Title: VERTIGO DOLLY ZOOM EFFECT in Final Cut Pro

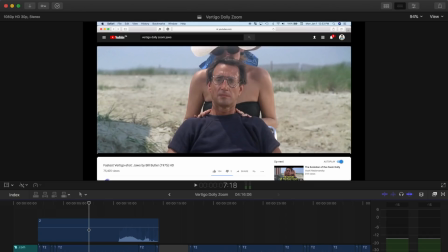Hey guys, what's up? Welcome back to another Final Cut Pro tutorial.
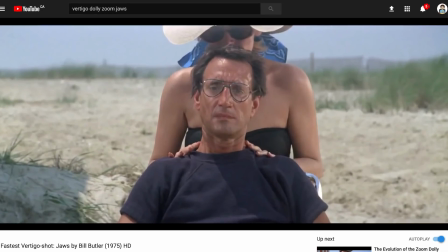In today's video, we're going to use Final Cut Pro to recreate the famous Vertigo Dolly Zoom effect seen in many iconic films.
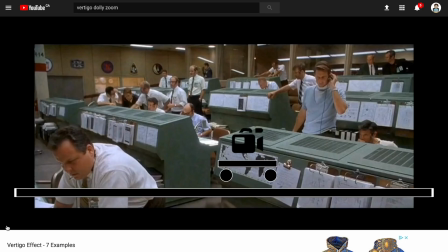Normally, this effect is achieved by using a camera dolly in combination with a zoom lens.
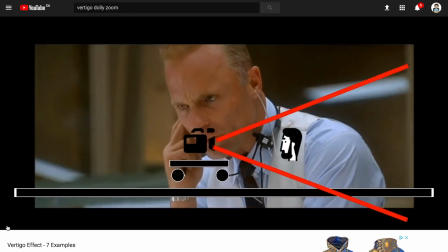In its classic form, the camera is pulled or dollied back from the subject while the lens zooms in at the same rate.
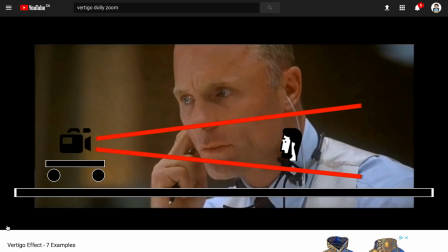This makes the background appear to change size while the subject in the foreground remains the same.
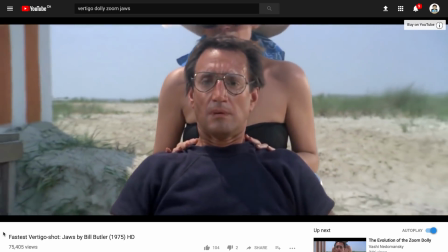This is an advanced camera shot that requires specialty equipment not available to everybody and a lot of time and skill to pull it off.
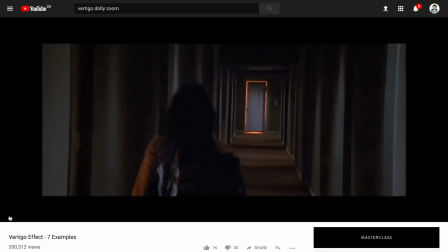While not exactly the same, a similar shot can be recreated in post-production.
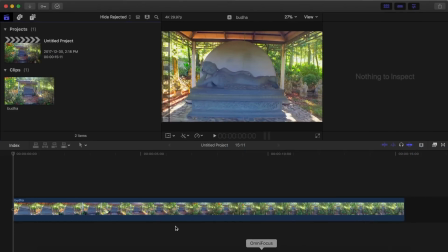What you need is a shot with a subject or a foreground and a background with the camera moving either towards or away from your subject.
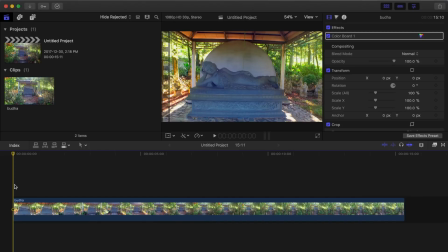Drone shots work really good for this because they tend to be smooth and steady. The steadier your shot is, the better this effect will look, but there is a couple things you can do to fix a slightly uneven shot. You also need to record in a higher resolution than your output.
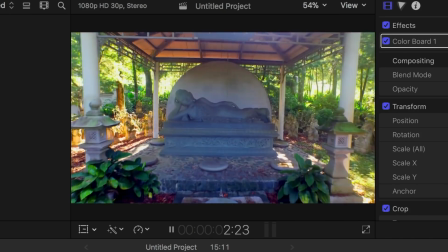Let's take a look at the demo shot in our timeline, which can be downloaded from pixabay.com, linked in the description.
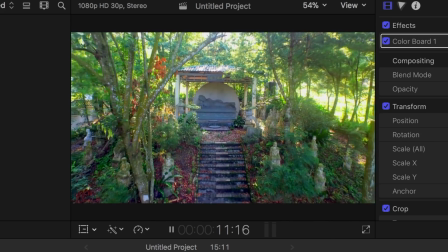This was shot in 4K, so in a 1080 timeline, the extra resolution gives us quite a bit of room for scaling.
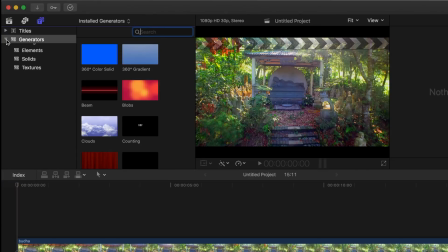First, add a shapes generator as a reference point to help keep your subject a constant size.
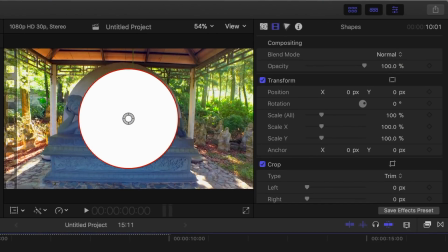With your playhead at the start of the clip, resize the shape to match your reference point on your subject.
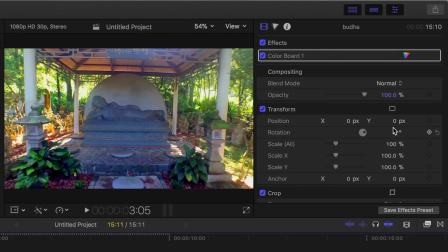Next, with a clip selected, in the inspector, from the spatial conform drop-down menu, select none.
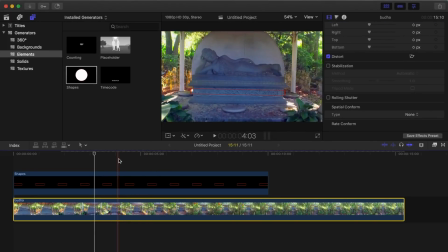Skim your clip using your generator for reference until your subject size matches your generator.
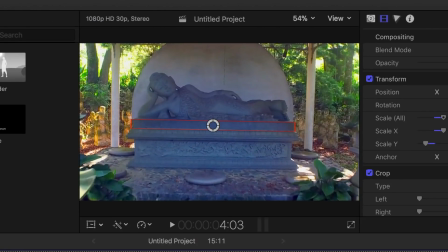This is how much you can scale in on your clip without losing any resolution. Press Command-B to blade your clip there.
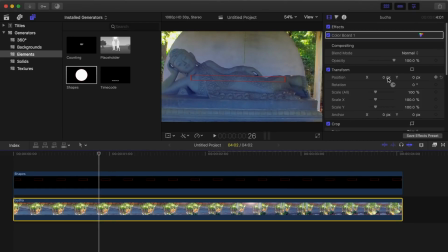Go back to the inspector and select Fit from the Spatial Conform drop-down menu.
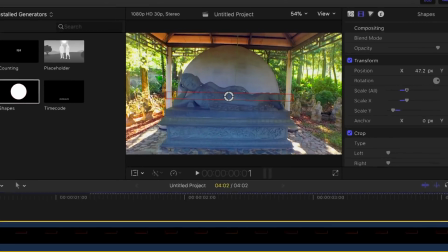Move the playhead to the start of your clip, reposition your generator,
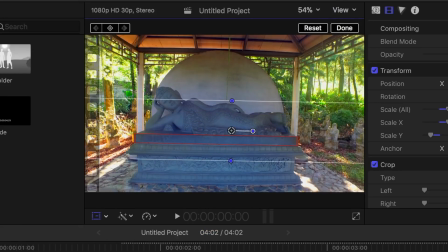select Transform in the bottom of the viewer, and hit the Keyframe button.
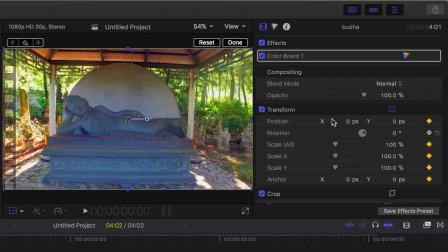This will add a keyframe to all your transform parameters.
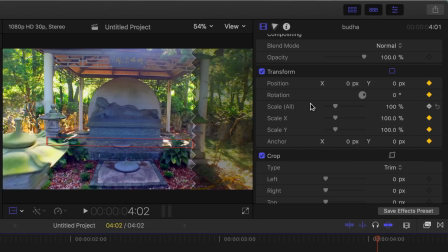Next, move the playhead to the end of the clip, and scale and reposition your clip to match a shapes generator.
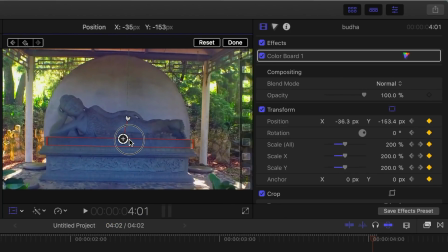A 4K clip in a 1080 timeline can be scaled up to 200%, but this will be different depending on your clip and project resolutions.
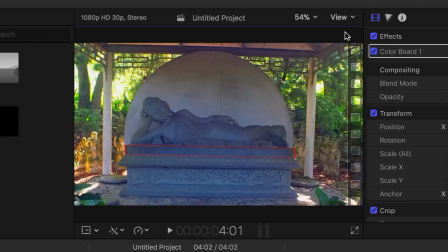Let's play that back and see how it looks. This is a good start, but if the camera movement in your clip is a little bit uneven like mine, there's still some work left to do.
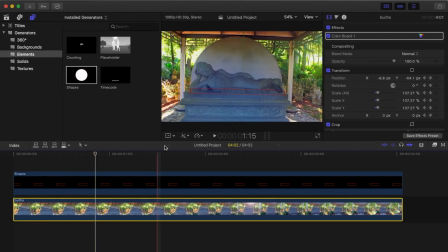First, to make the effect a little more noticeable, let's speed up the clip to double speed.
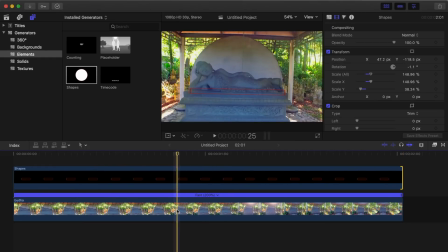Next, to eliminate some of the minor bumps and shakes, let's stabilize our clip. With a clip selected, in the inspector, select the stabilization checkbox.
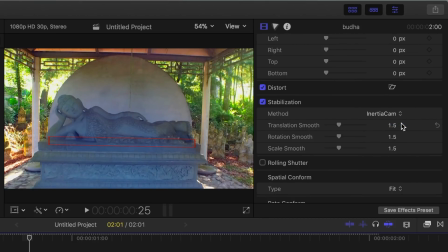For this example, use inertia cam and bring up the amount slider. Keep in mind though, this will scale in on your clip and you will lose a little bit of resolution. Now, to eliminate some of the bigger camera movement, we'll have to track it manually.
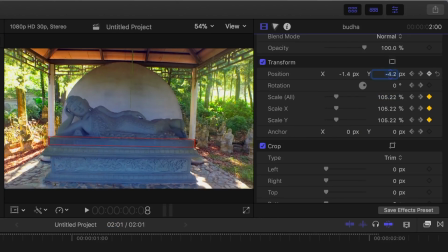Go back to the start of your clip and use the arrow keys to go through, repositioning and resizing your clip as necessary.
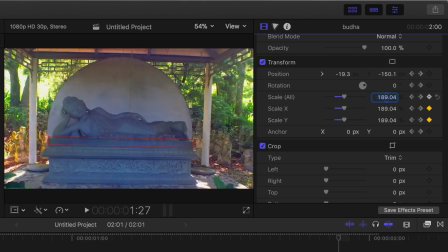Since you set a keyframe before, anytime any adjustment is made to any of the transform parameters, a keyframe will be automatically added.
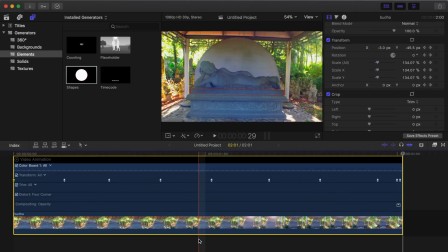The more keyframes you add, the more precise your tracker will be. Finally, to make this effect more dramatic, let's reverse the clip.
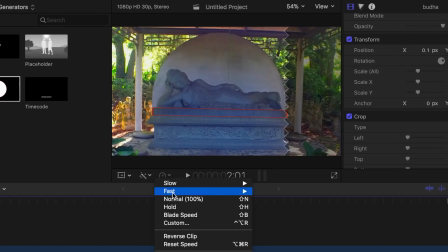Click on the Clip Retime button and select Reverse Clip from the drop-down menu.
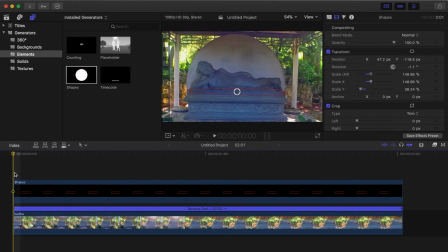This will make the background appear to move away from the subject and grow in size, creating a very cool looking effect.
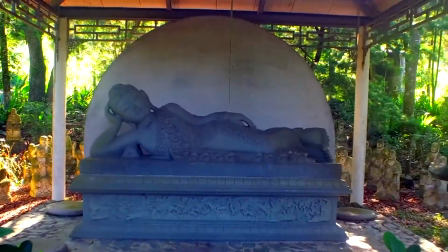And like I said before, the smoother your starting shot is, the better this effect will look.
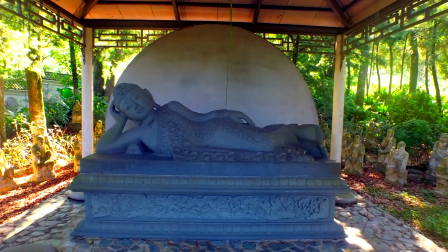Try this out in your next project to bring some emotional impact to one of your shots.
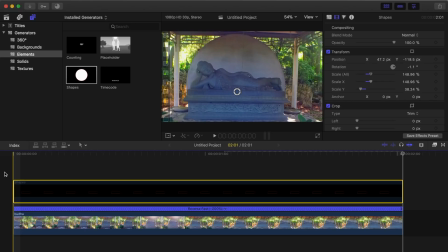If you enjoyed this tutorial and found it helpful, please let me know by hitting the like button or in the comments below.